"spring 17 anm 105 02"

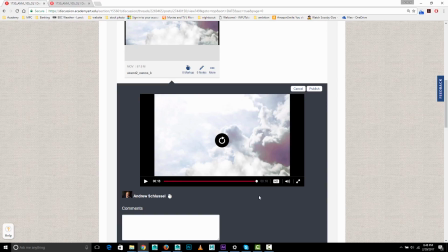1005s
All right, let's take another look at that.
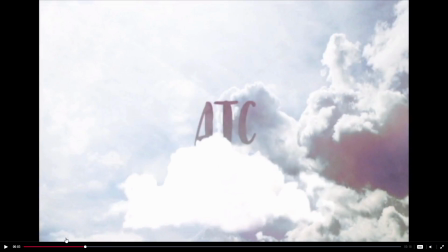1015s
So, I think this one, it's a good concept.
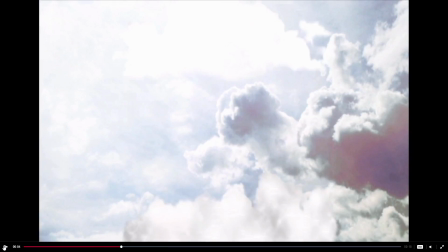1020s
I think it could use some work.
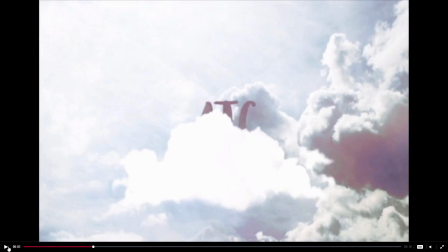1024s
What I would suggest is if you could find some stock footage of maybe like time-lapse clouds or something, so that this cloud shape is more dynamic, and also that it's not a solid white shape,
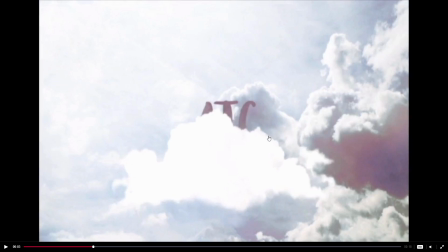1042s
that it has more detail in it like some of these other clouds. And imagine if that was kind of rolling and swirling as it moved up over this.
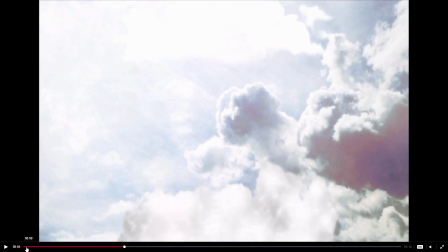1050s
That would be more interesting. The change in speed feels odd.
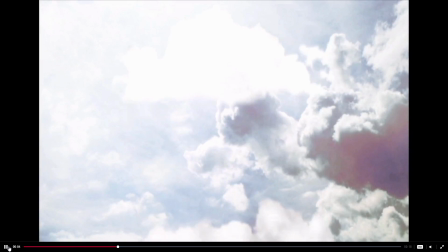1055s
It goes at one pace and sort of suddenly speeds up there and then slows down again.
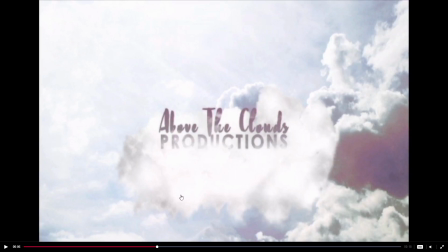1062s
And maybe you can do, maybe simplify this.
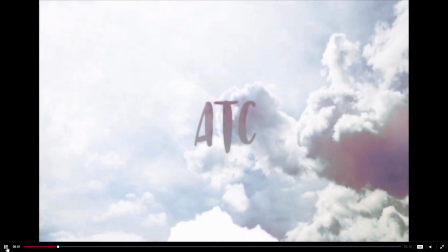1066s
So maybe lose the ATC and then just
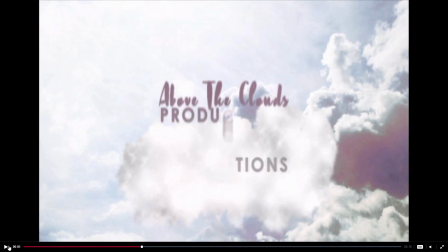1074s
have the one cloud come up from the bottom and have that land.
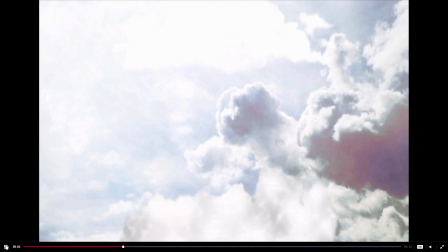1079s
And the other thing is that this text, when these individual letters drop, it's really fast, that productions thing,
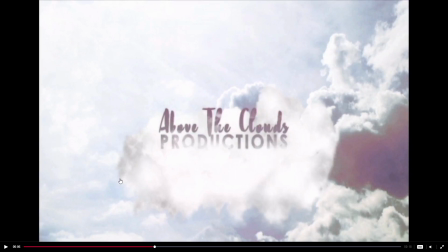1088s
and when I look at the speed of the cloud moving up and just the general kind of feeling of clouds as this kind of slow and smooth movement, it just seems a jarring kind of juxtaposition to have very fast moving text with slow moving clouds.
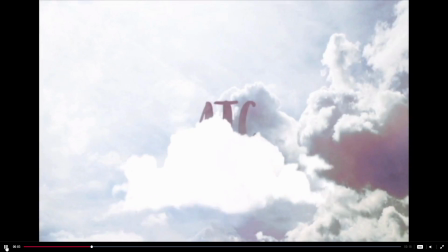1106s
So yeah, I think maybe just have a little bit more of a simpler kind of text showing up there.
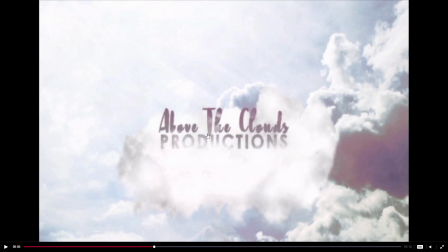1113s
And then this, I would steer you away from script type fonts for like a production company name, and maybe just use the same one you use for productions for Above the Clouds.
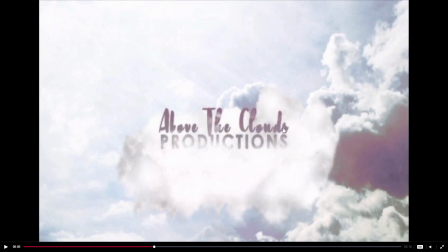1131s
I think that's going to be cleaner. Um, yeah, it's just a little hard to read. So you could go bigger if you wanted to as well. So there's just a few suggestions there.
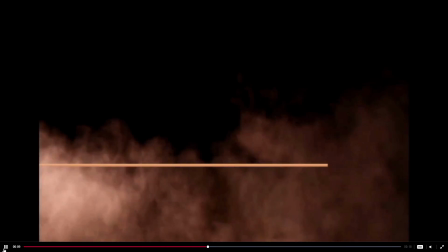1143s
And then this is looking pretty strong. I think that works quite well. The only thing I would say is that save some time at the end.
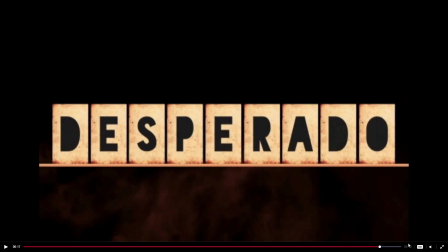1157s
The idea is it's supposed to be 17 seconds, and we're already over 17 seconds.
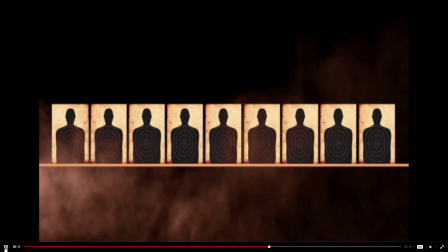1161s
So I think the spinning could end a little sooner. I guess that's okay. But and I think conceptually this is right on, and a look at the texture and the letters, it's all good.
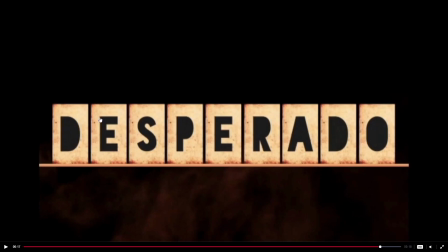1175s
You could add some little bullet holes, individual bullet holes in these if you wanted to. Could be kind of fun. But then
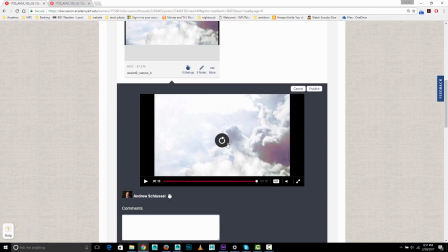1185s
I just would say, like I was saying, leave some time at the end for the title to sit there.
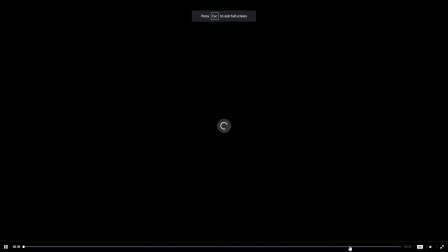1192s
So I would say
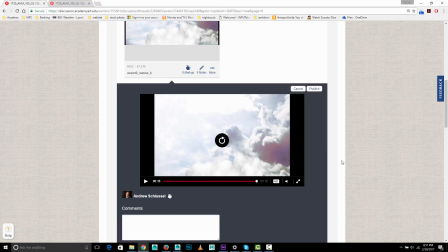1196s
typically about 3 seconds at the end where the title's there, and then have a fade out at the end.
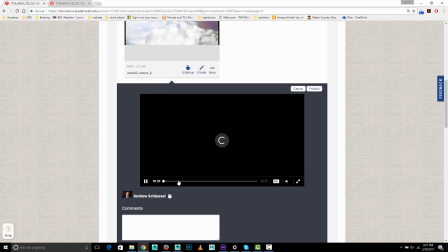1202s
Make sure you include the fade out at the end. Did you have a fade out at the beginning? Fade in? You did.
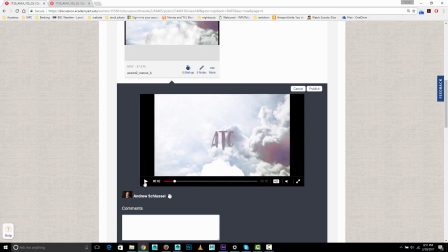1207s
So just make sure you have the fade out at the end. So yeah, there's a few tips for you, and yeah, I think there's a lot of good elements here, and I think with a few improvements, it would be better.
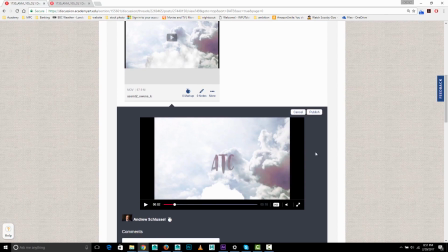1216s
And I think the Desperado thing, it's a good concept, and the way the letters spin and reveal is working well.
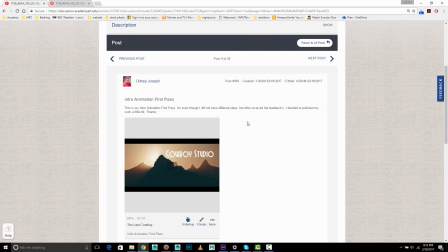1224s
So yeah, keep going, and you'll have a nice piece. Next up, we have Adne.
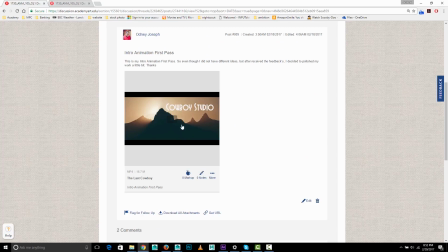1230s
Hopefully, I'm pronouncing your name right. Let me know if I'm not.
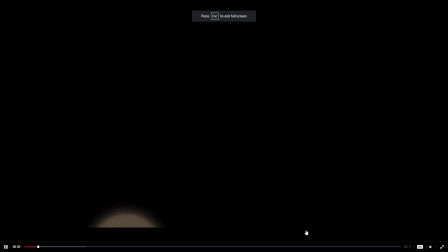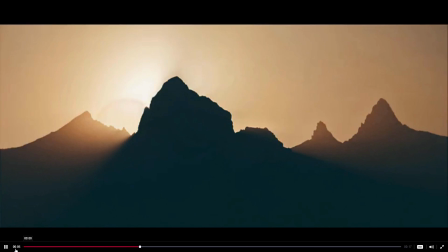1241s
Let's start it over with the volume.